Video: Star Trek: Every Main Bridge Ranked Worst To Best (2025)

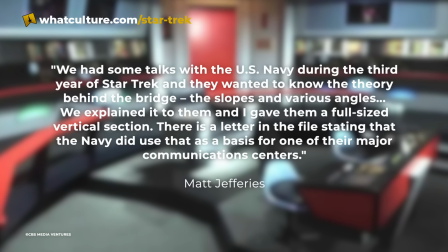[20:40]
There is a letter in the file stating that the Navy did use that as a basis for one of their major communications centers.
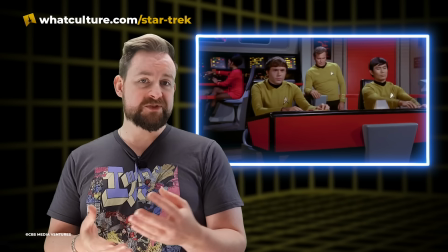[20:47]
Quaint by current television and movie standards, you could sometimes see the frayed carpeting and plywood slats, but the clean,
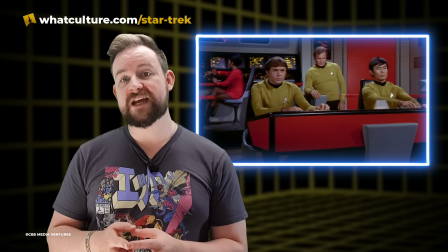[20:55]
simplistic, colourful designs hold up today as logical and, best of all, memorable.
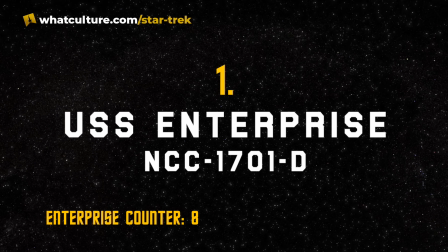[21:02]
Number 1. The USS Enterprise NCC-1701-D.
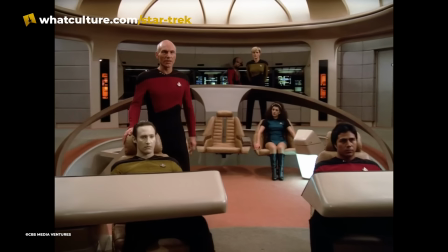[21:08]
All of the Starship bridges on this list originated as variations of the classic Enterprise bridge from Star Trek the original series.
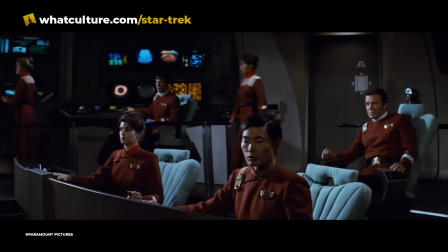[21:14]
Some designs hewed very closely to Matt Jefferies' original set, others have gone further afield.
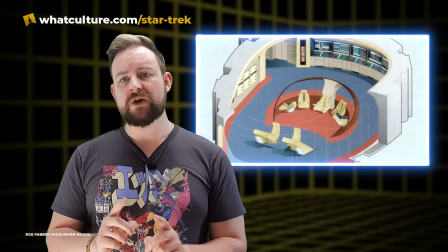[21:20]
Arguably, the most successful of these variations, though, is Herman Zimmerman's bridge for the USS Enterprise
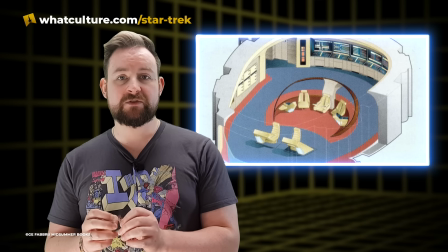[21:27]
NCC-1701-D from Star Trek The Next Generation, a reinterpretation for the 1980s that still feels fresh and futuristic today.
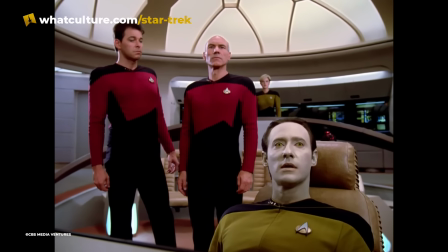[21:35]
It's easy to laugh at the pink and baby blue carpeting, padded walls, and cushy chairs of the Enterprise D bridge, but this was a unique vision of a comfortable,
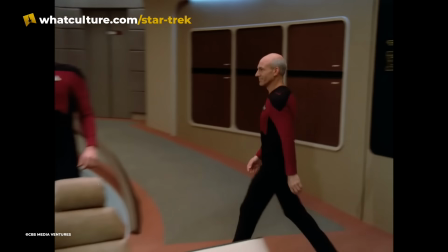[21:44]
idealized future 24th century, something new when it premiered and something totally unmatched today.
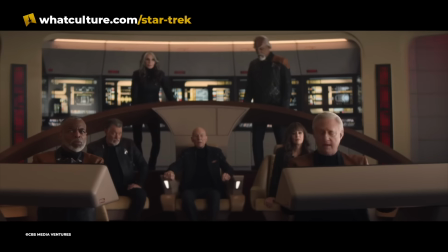[21:50]
For 7 seasons, 1 movie, and a glorious return in Star Trek Picard,
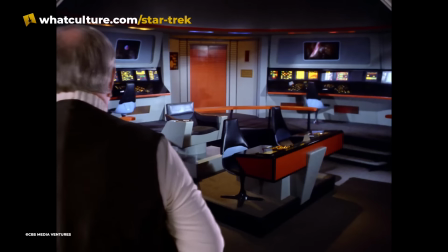[21:54]
the bridge of the Enterprise D was as familiar and comfortable as our own living rooms.
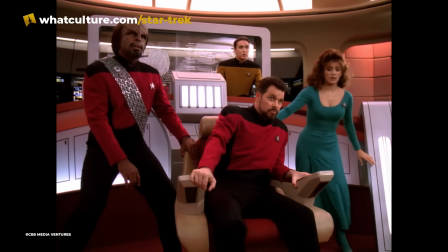[21:59]
It made us want to get to the future.
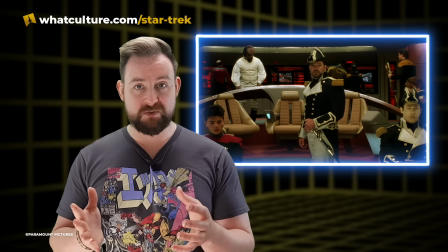[22:02]
It was reworked for its big screen appearance in Star Trek Generations, the lights were turned off, and the computer consoles were expanded to make a more dramatic impact.
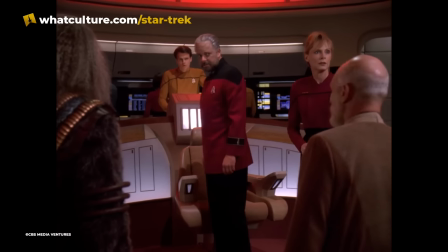[22:10]
But the bridge that stood for the entire run of Star Trek The Next Generation is the best bridge in the Star Trek franchise,
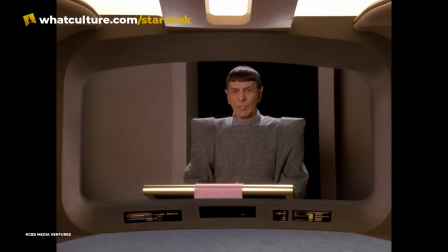[22:16]
representing a unique vision, still rooted in Star Trek's past, but communicating the franchise's optimism in the simplest visual language.
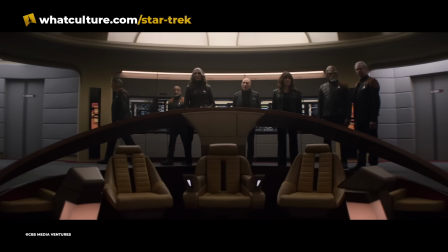[22:24]
This was the reason that this original design was brought back for Vox and The Last Generation.
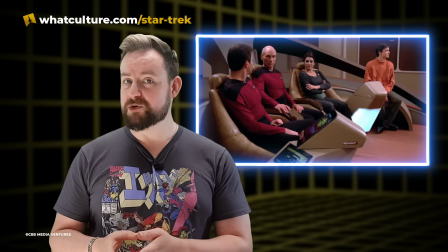[22:31]
The bridge of the Enterprise D made you want to sit in its chairs, put up a console, and boldly go where no one has gone before.
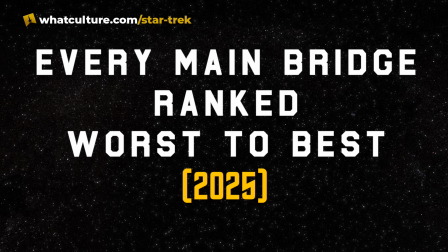[22:39]
And that is everything for our list today, folks. Thank you so much for watching along. Do you agree with the ranking of this list?
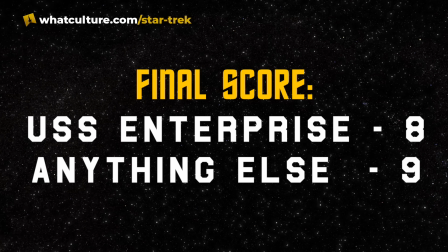[22:45]
If so, let us know in the comments. Do you disagree? If so, let us know in the comments. And please don't forget to reach out to us on the various socials. We're at TrekCulture. I'm at Sean Ferrick. You'll find us wherever you look. Really, we're everywhere. Thank you so much, everyone who is basically interacting, but who is subscribing and helping this channel grow. The world is at the moment, and sharing things like this reminds us all just the things that we enjoy and the things that we can share together as a community. So thank you everyone who's engaging, and you're all flippin' awesome. Until I see you again, make sure that you live long and prosper. I'll chat to you very soon. Thanks very much.